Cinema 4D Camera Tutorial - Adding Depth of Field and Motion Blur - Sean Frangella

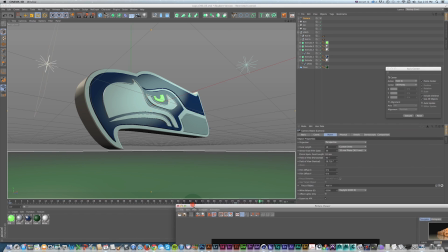249s
And this is why, as an example, on a different tutorial when I was talking about logo animation, I did use an 18 millimeter lens to get this big distortion look, because that's really great for big 3D motion graphics.
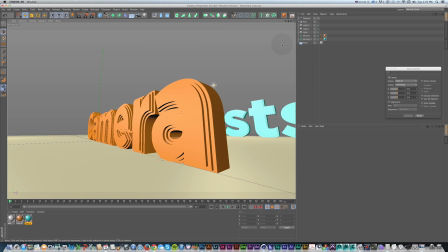262s
And conversely,
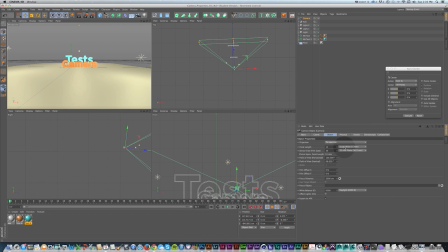263s
if I back that view up to where we were in the center and change this same camera to the highest default setting of super telephoto,
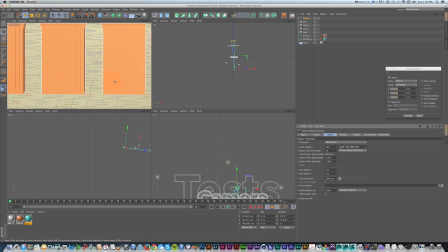271s
you can see all of a sudden it looks like we're punched in just on this little M. But again, the camera hasn't moved. It just looks like it has this giant lens. So if I back up and kind of shift this into place where I can see my subjects,
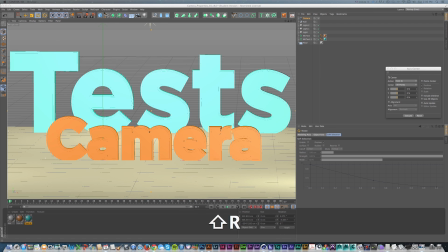287s
same objects, they're not any closer, but if I do a quick render, we can see compared from this to this,
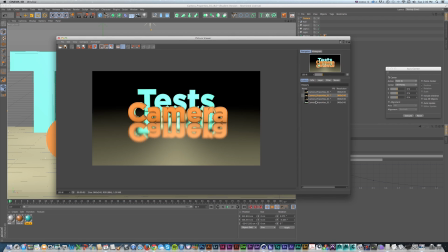293s
these objects look like they're right on top of each other, and the space much more compressed,
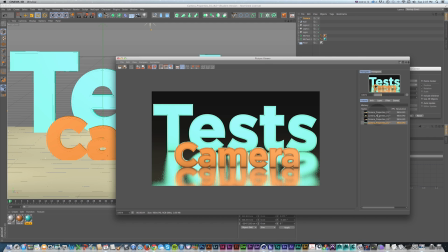298s
even though in physical space, they aren't any closer. And this is really important to consider and can give you a lot of different results,
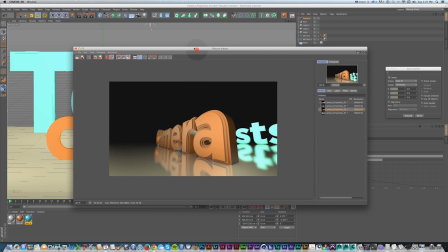305s
especially with motion graphics if you're thinking of using wide angle cameras and getting this really big looking text and scenes.
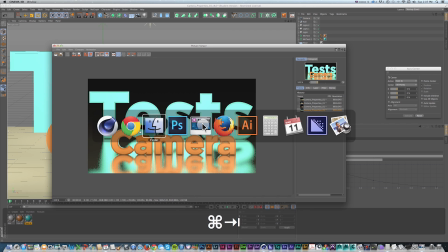312s
And if we look at some examples again quick,
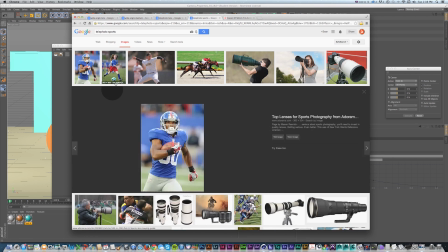314s
where you often see telephoto lenses used is things like sports photos where they're actually down the field and they're just on one person,
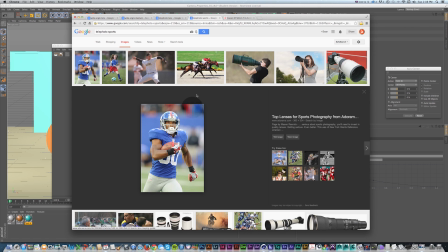321s
but it looks like they're right up next to them and the background is so out of focus because the plane of focus is so tight and the space is being compressed so much.
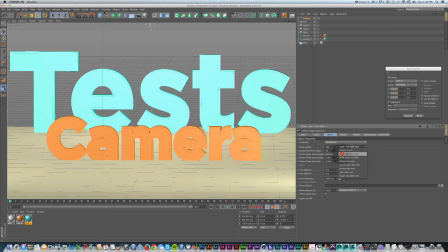330s
So I'll just reset this to, I'll stick with our 15 millimeter and just get this back into place.
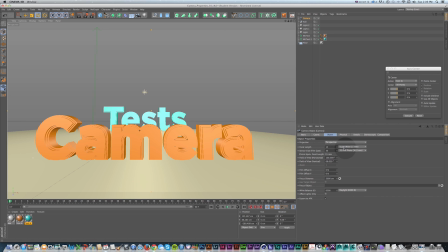336s
So our focal length or our lens that we have on is gonna change what the image looks like.
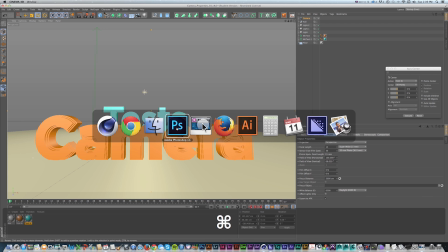341s
The other thing that's really important in lenses is our f-stop.
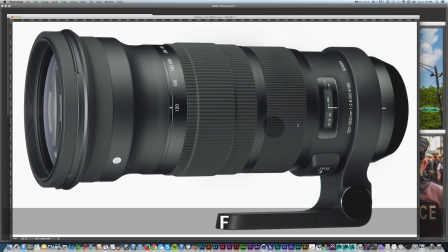345s
And you can see on these as an example, this is a variable lens from 120 to 300.
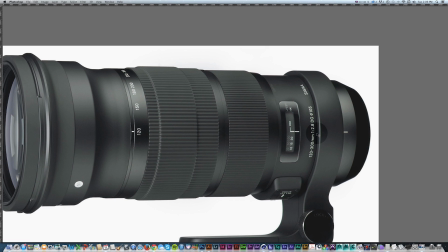351s
It has a range of f-stop from 1 to 2.8.
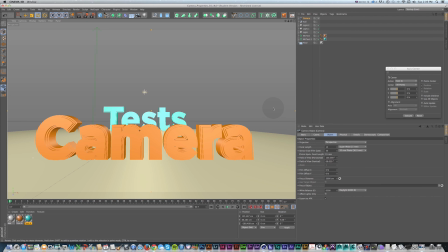355s
What that means is the lower the number, the less amount of light that's going to be let into the camera lens, and the tighter plane of focus that you're gonna get, and more objects in the foreground and background out of focus, which is great. And to relate that to our virtual camera, if we go to physical, you can see that we have an f-stop.
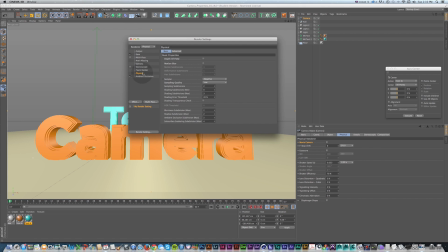373s
And what this relates to is in our render settings, if we turn on depth of field and then change this to a lower number,
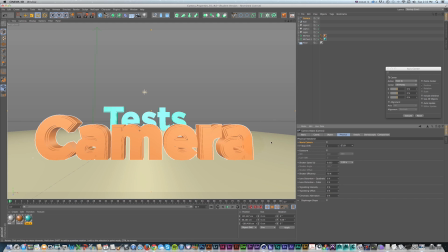382s
we'll have a tighter plane of focus and objects outside of our focus object, which we can set in a second, will be more out of focus. So I'll do a quick shift render, and you can see it doesn't look that extreme,
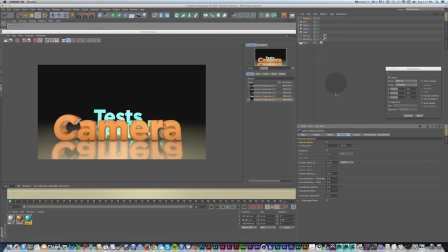395s
but what's convenient is you can go well beyond what you would get with the default lens, which is great about Cinema 4D,
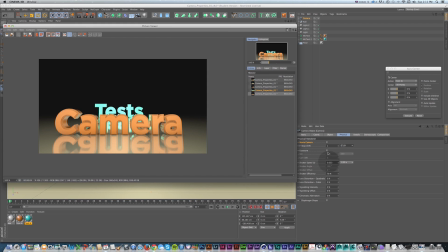400s
because with 3D programs, you can go beyond the lowest f-stop.
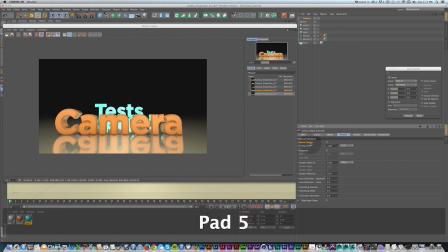405s
So if we put this to something like 0.125, enter, and do a quick render,
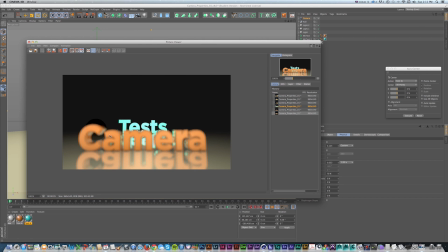410s
you can see that now the plane of focus is much tighter and we're getting a bit of noise, and that's just because of our settings for our physical renderer. I have it set to low. So if you did set this to high for a final render, this is one of the things that really comes across with the quality of the renderer. Again, I'll just do another quick render.
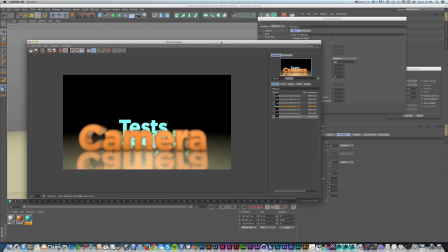428s
You can see that the quality is a lot higher, and if we go back and forth, it takes care of the noise and does take quite a bit longer to render, but you'll get more realistic results.
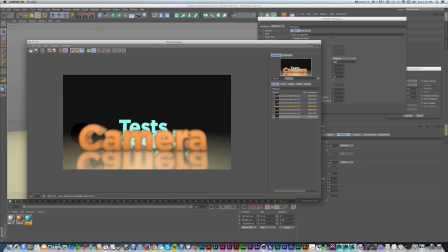436s
Now, the problem here is I might actually want the word camera to be in focus, or I want to be able to control that distance.
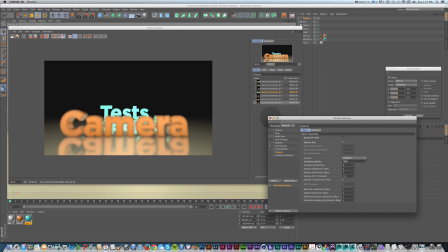442s
So in a real camera, you would punch in and get your focus, but we don't have to do that because we're working with computers and they can do that for us.
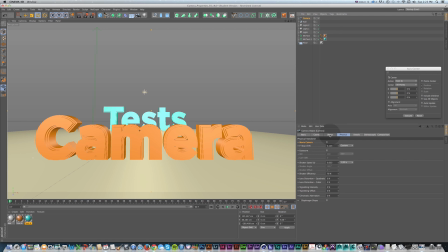450s
What I want to do is in the camera, under object, there's focus object under focus distance, and I could just type this in or just go up and down, and you can see that it's moving what would be in focus and we're getting that movement here. Or we can set a focus object and say just grab one of these texts, bring it in there, and it's going to set that exactly to that object.
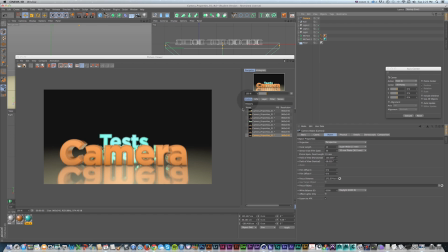473s
So if I do another shift R, we can see that the text is mostly in focus, but we're actually getting a little problem here because our f-stop is so low that it's thinner than even this text. So we can see that it's overlapping it a bit.
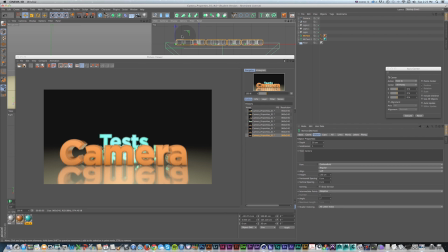486s
So if I actually clear out that image, and now that I have it set as an example, move this a little further back, do another render. Now we can see that this text is exactly in focus.